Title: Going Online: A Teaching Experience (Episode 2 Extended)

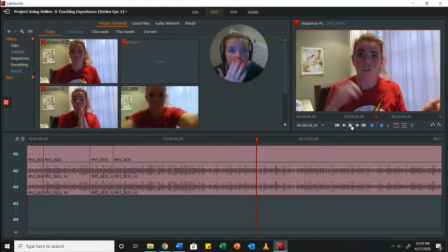41:12 So tomorrow, so that the light is either natural light or electric light. So if I want natural light, I'll just open the curtains. If I want electric light, I close the curtains because the it's sort of like a blue yellow light clash. It's one of the reasons why my face looks so incredible.
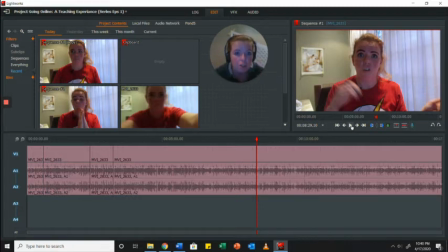41:31 Like I have a pink skin, but my face looks a lot redder there than it actually is. And one of the reasons is because of that clash of natural light and electronic light. The It was too dark without the lights on, and there's a light right above,
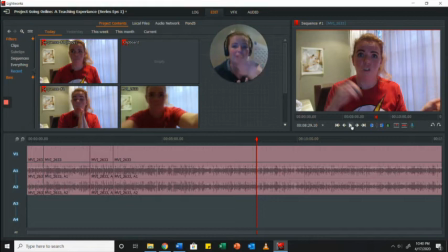41:50 so it like puts some attention on the subject, and I kind of like that. I have a desk lamp as well, but it doesn't work fantastic. That light is really harsh, but just taking note of how the different light plays during.
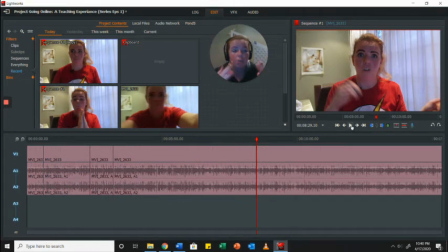42:09 So most of the time, I will prefer natural light. It just works better on the video. It helps the video quality as well because it's not trying to consistently adjust according to whichever light is there. So it's better. You'll see there's pieces where I'm much less blurry.
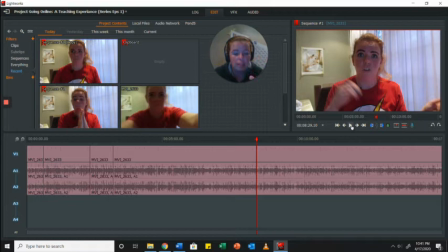42:26 It's not sort of pixelated, and then there's pieces where it's super pixelated. I say super a lot. Like I'm pointing out all my mistakes, but like I said, I want the raw. It must come out. It must come across as real, so that we can just learn this together, basically.
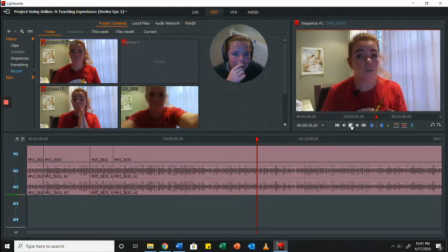42:46 Goes hand in hand with video making so that it becomes part of your process. You know how it works, you know the back and the front, and you know how the one is going to speak to you.
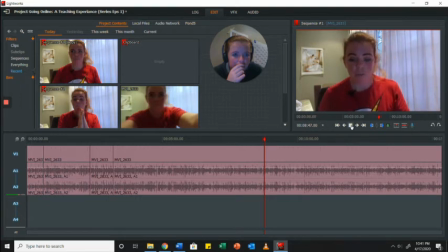43:00 The eighth thing is the types of equipment. Now this is a big one. You don't need fancy equipment. You literally, if you have a laptop, you have a camera. Most of them are fairly sophisticated. They're quite nice. I have my one here. Mostly so that you can do the sound.
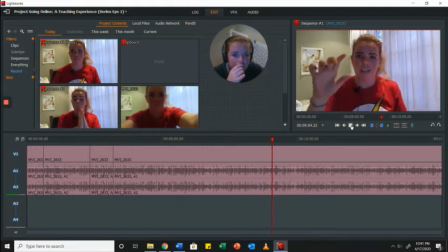43:17 I myself have very simple Canon, literally a person shoot digital camera, like a tiny little one. It's Canon 5 I don't even know what it's called. There's a camera. I have a basic See, camera. like that right there.
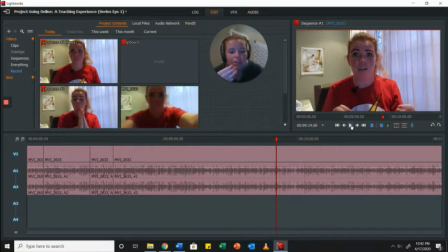43:32 It's so real. Like you're seeing me, if that makes sense. You're seeing me, and I feel as though that's one of the biggest things is you have to don't try and be someone else. You gotta you try and be someone else.
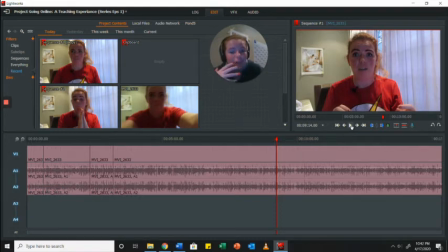43:50 You're going to have a hard time creating a a vibe in terms of consistency, and you gotta be yourself.
I don't even know what camera it is. That's just deal with it. It's a little one.
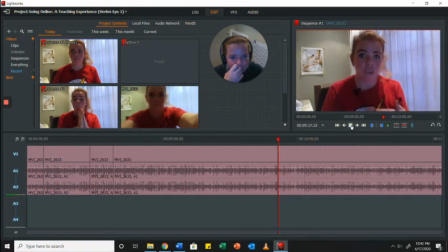44:03 And the only reason I have it is because of the quality of video that it's able to take versus my computer versus my phone.
I paid $3,000 for this camera. Okay, yeah. Also, I like to listen to music or watch series while I'm busy painting,
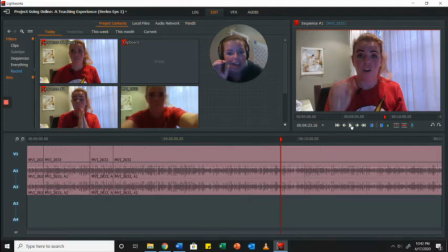44:20 and I can't have the my phone or whatever positioned so that because it's usually my artwork is on the table or it's standing, and then I'm trying to listen to music, but I have to position stuff so that you can see what I'm busy with.
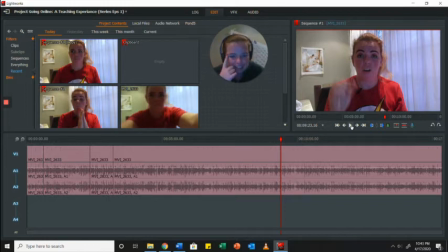44:34 So the camera just it's another hand. It is super cheap comparatively.
What I did do is sound quality. I checked out the sound quality of what happens on the camera itself.
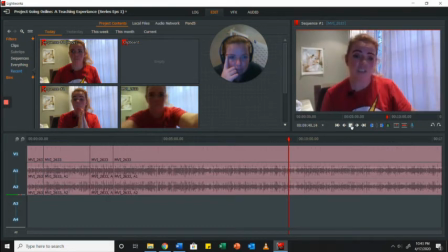44:53 It's not fantastic. The computer sound is not much better, to be completely honest. So I have this little guy. Um, it's a it's really super basic.
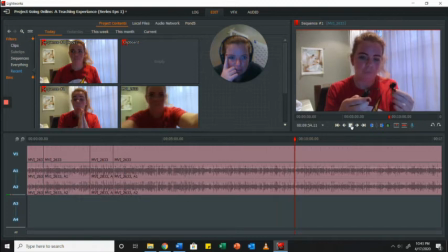45:06 What is this um Voya camera record thing?
So I have Recording thing. Who says recording? Like you can see it's a microphone. Or brain, I speak about sound.